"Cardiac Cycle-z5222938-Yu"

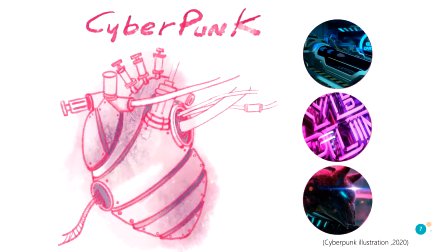3:54 So I drew a sketch of what I imagined to be a cyberpunk heart, in which there is some neon lines represent the blood, uh, and also the laboratory pumps,
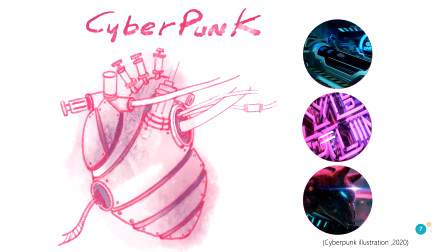4:15 and the metallic textures was used to describe a beating heart supported by artificial energy. The metal on the heart has a
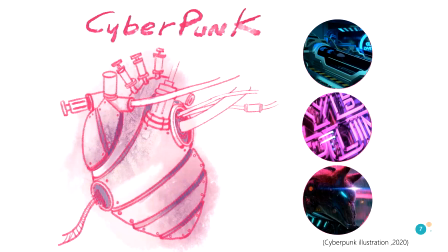4:30 decadent rusting quality, so yet the pipes and pumps keep the heart beating. So I think it's quite a strong construct to reflect to think about the
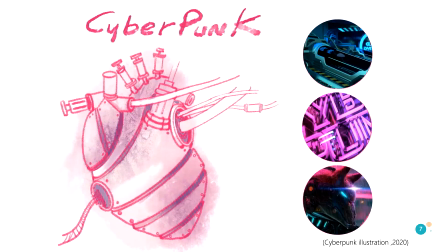4:44 nature and the artificial. So we always think of the heart as driving force of nature. Yet the heart has lost its power, but it might be popped up by the
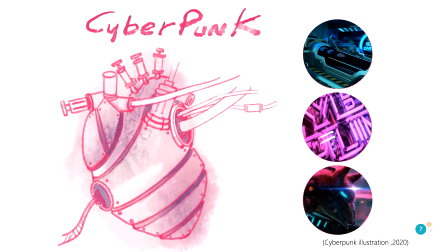5:01 synthetic technology of the future.
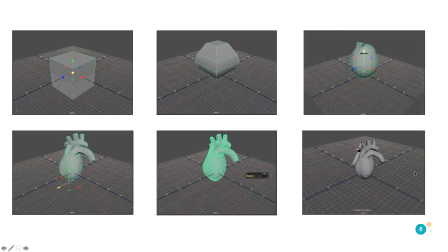5:07 So in the model making, I spent a lot of time to make the model of the heart. Since the shape of the heart is irregular, I found I first used the cube to adjust the overall shape by cutting and
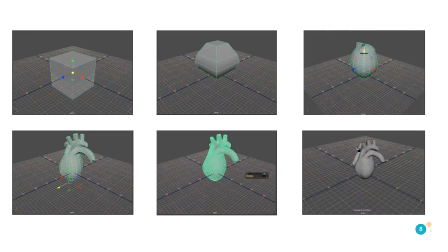5:28 subdividing, and then carried out some stretching and smooth deformation locally with the sculptural tools.
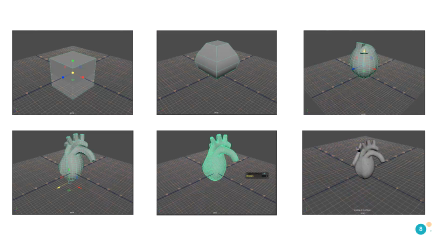5:40 And the main blood vessels, I extruded some faces. So and then just adjust the shape of these
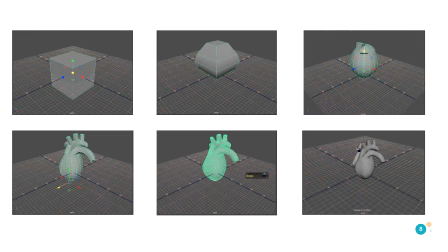5:57 faces to keep it into the shape of a ring.
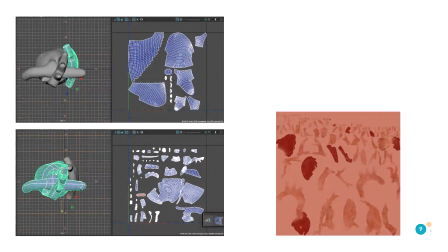6:03 So and also I try to unwrap the UV and map it. However, during the modeling process, with many maybe I just made some edges, quite a lot of messy.
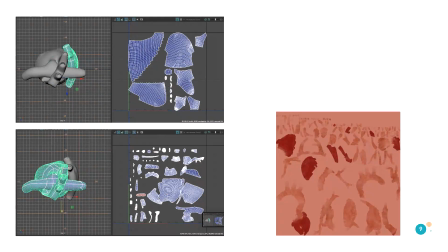6:20 So it's hard to divide it correctly and properly. So there was always a split effect on the UV map, so which made the final results unreal.
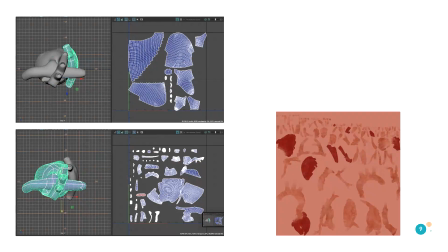6:34 I try my best to keep the UV map cropped relatively complete, but a lot of flaws could still be seen. So finally, I dropped the texture for the final result.
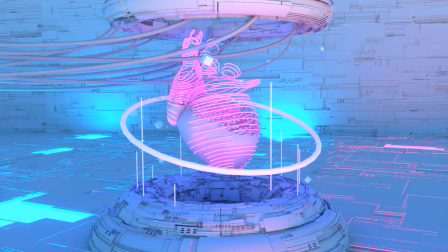6:50 Well, due to the limitation of my ability, I failed to build a final model into an ideal form full of technology elements. So I just wanted to use the animation to express a decline,
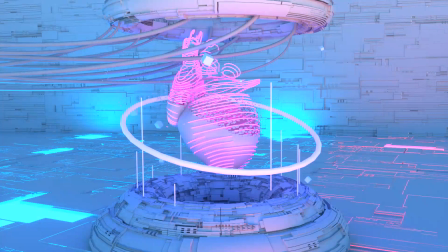7:07 dismiss style of the heart of the biological form, and also as well as the growth of these light nylon liners.
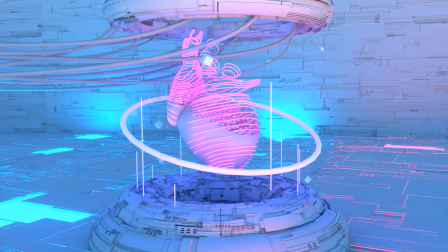7:22 So I think which representing like the artificial and technology. So in the first place, I used to the nonlinear inflatable and deformable
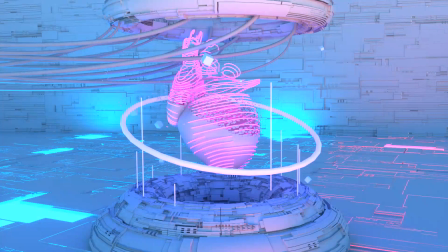7:42 effector to create the rhythmic effect of the cardiac cycle. I use the effect of particle to stimulate.